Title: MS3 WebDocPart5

really have a really wide palette of visual effects.
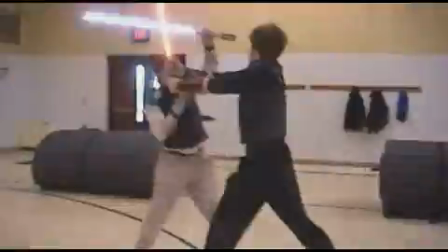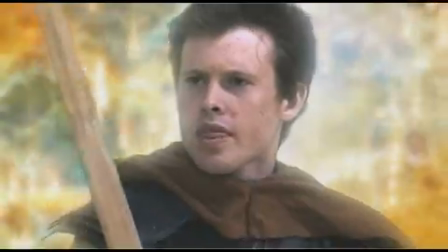In the first two films, it was pretty basic.
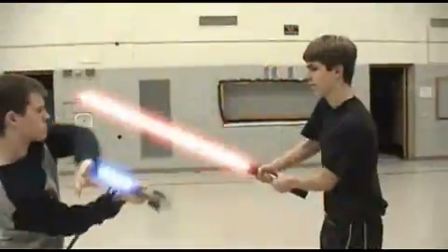(0:37)
We had, lightsabers, a couple lasers in number one, and some real basic force lightning.
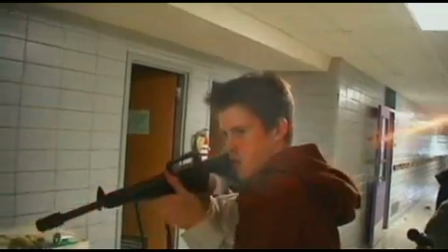(0:42)
And in number two, we really focused on the lasers mostly and just outdid ourselves completely.
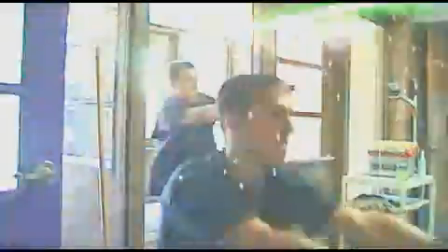(0:50)
We had impact explosions and hundreds of lasers per shot, and I mean, it was really nutty.
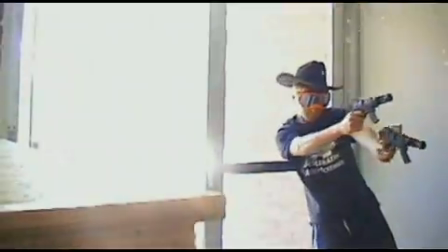(0:57)
It's to the point where I don't really ever want to do a Star Wars laser ever again. And in number three, we really just pulled all the stops and just did anything we could think of. We attempted anything we could think of, to the point we actually reached our limits, I think. There were shots that we had to omit from the film because we couldn't actually do them.
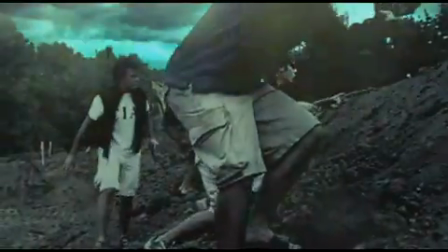(1:19)
But I mean, it was anywhere from the lasers we saw in Movie Spoof 2 to way more lightsaber
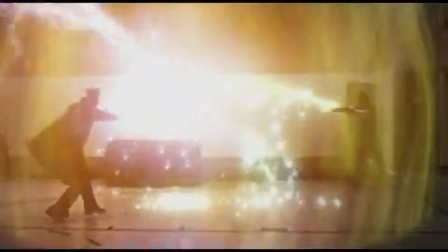(1:26)
action to a Priori Incantatum parody from Harry Potter and the Goblet of Fire.
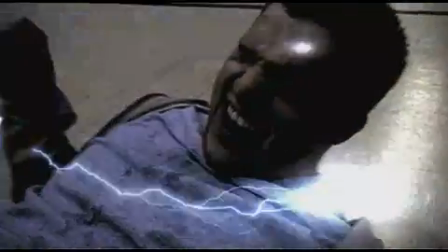(1:32)
We took Force Lightning even further. Anything we could think of from the films that we love, we tried to do. So there's a lot more visual effects than we've ever had in any of our other previous movies, but it's to a degree where it never really takes over the story at all, and that's why it's an important thing.
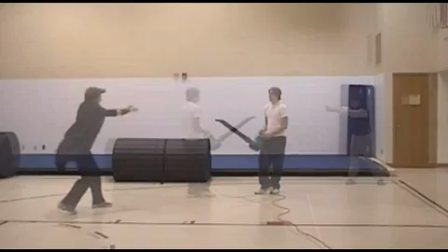(1:52)
The big sequence that I think the big two sequences that a lot of people talk about with Movie Spoof 3 is
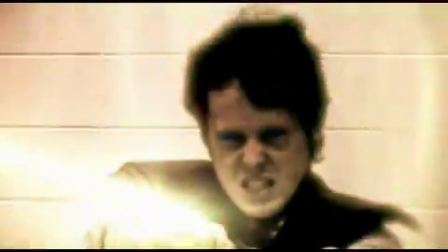(2:00)
Priori Incantatum sequence from Harry Potter, which was basically we have Mario doing Force Lightning on Ares,
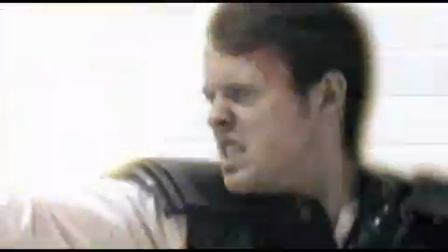(2:07)
and then Zeus comes in, throws what I've always said was an Avada Kedavra curse.
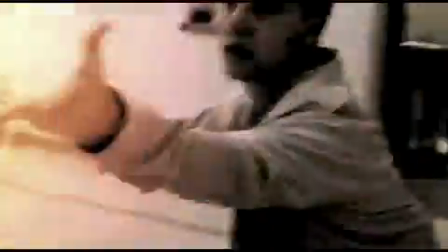(2:13)
I don't think Joe ever acknowledged officially what he was doing, but he basically throws a curse at him,
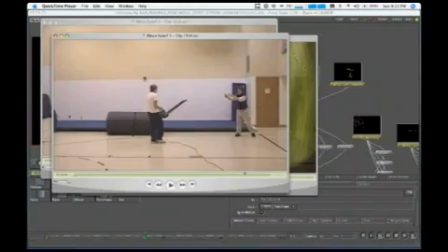(2:19)
and we have him clash in the middle, and basically tried to emulate the Priori Incantatum sequence from the end of Goblet of Fire.
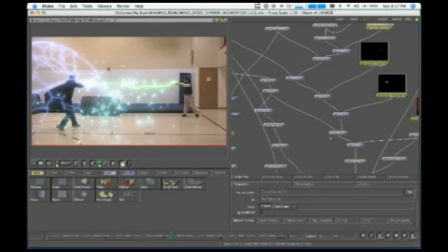(2:25)
So we actually were doing quite a bit more there, where we would have 3D particles interacting with the environment.
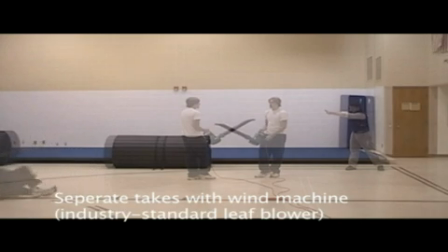(2:33)
We had a 3D floor so we could have something to interact with, and we had a lot of lighting effects going on in there.
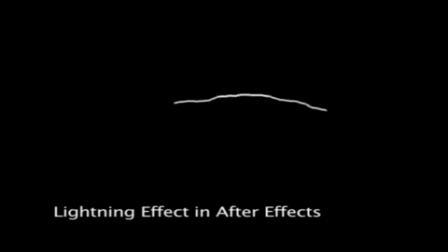(2:38)
Luckily, it was shot in a way where nothing was really blown out, so we didn't have any white highlights,
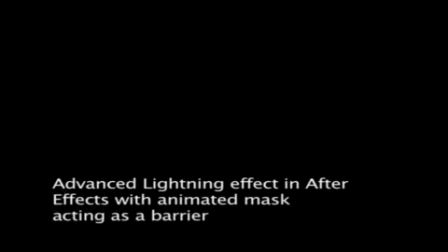(2:44)
so I could darken the shot considerably, pretty much as much as I wanted, to make it look like the room was actually darkened,
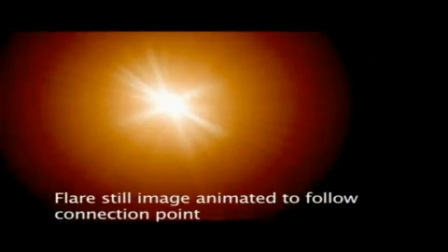(2:51)
and all these effects that I was putting in were actually illuminating the scene, which was
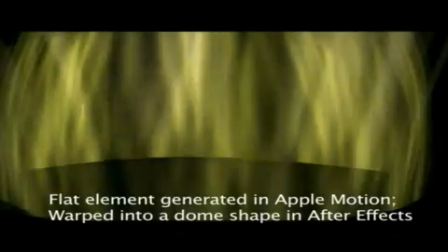(2:55)
what really makes that scene probably the best looking scene in the film, and one of my most prized scenes. And the other big scene is the Ring of Fire, which it doesn't look as flashy as Priori Incantatum,
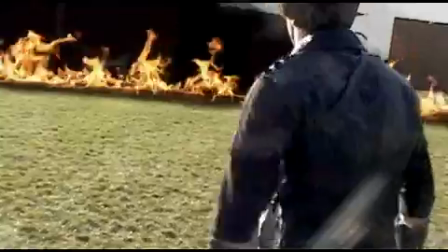(3:07)
but from a technical standpoint and from what people at TFN know, it was probably the biggest scene on the film.
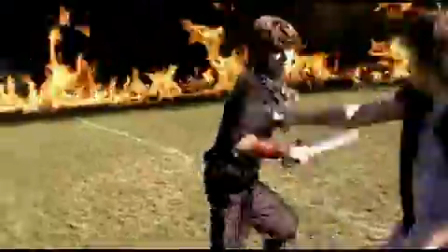(3:14)
It was about a 2.5-minute sword fight where we had to insert fire behind Zeus and Mario,
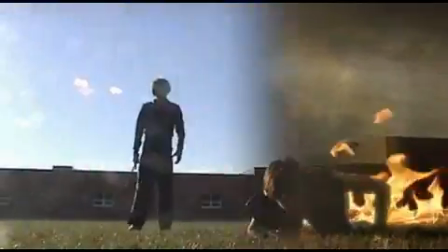(3:22)
which required us to rotoscope frame by frame around the guys so we could insert things behind them, and we were calculating things like motion blur. So as the swords are blurring, we had to make sure our roto shape blurred equally,
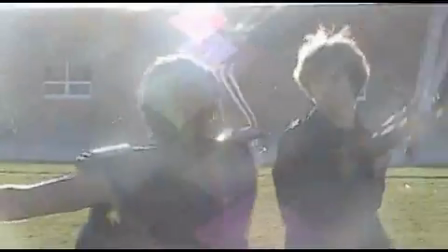(3:35)
so it was semi-transparent and not just you wouldn't see grass behind it or anything like that. And that scene, I'm not really sure to this day how we ever got that done. I had originally, the whole idea behind it originally was there was this army of guys standing around watching this fight,
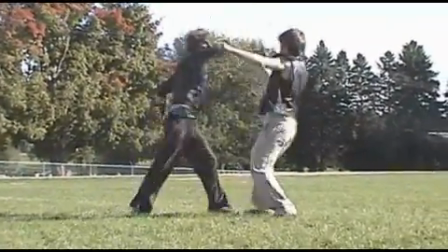(3:58)
but due to scheduling and the craziness of getting that many people together,
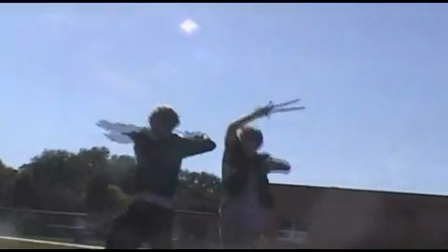(4:04)
there wasn't a way to get all those guys standing around watching this fight while they filmed the fight.
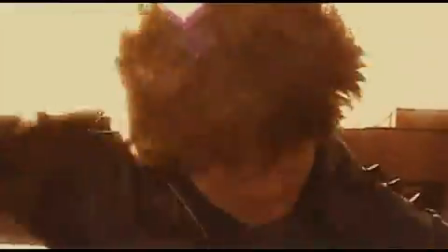(4:09)
So we thought, Joe came up with this idea, well, what if Mario kind of does this little spell that causes fire to go around him,
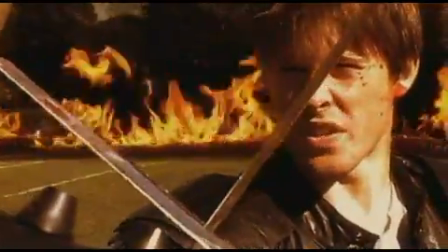(4:17)
and they're fighting inside of that would then hide the fact that we don't have extras out there.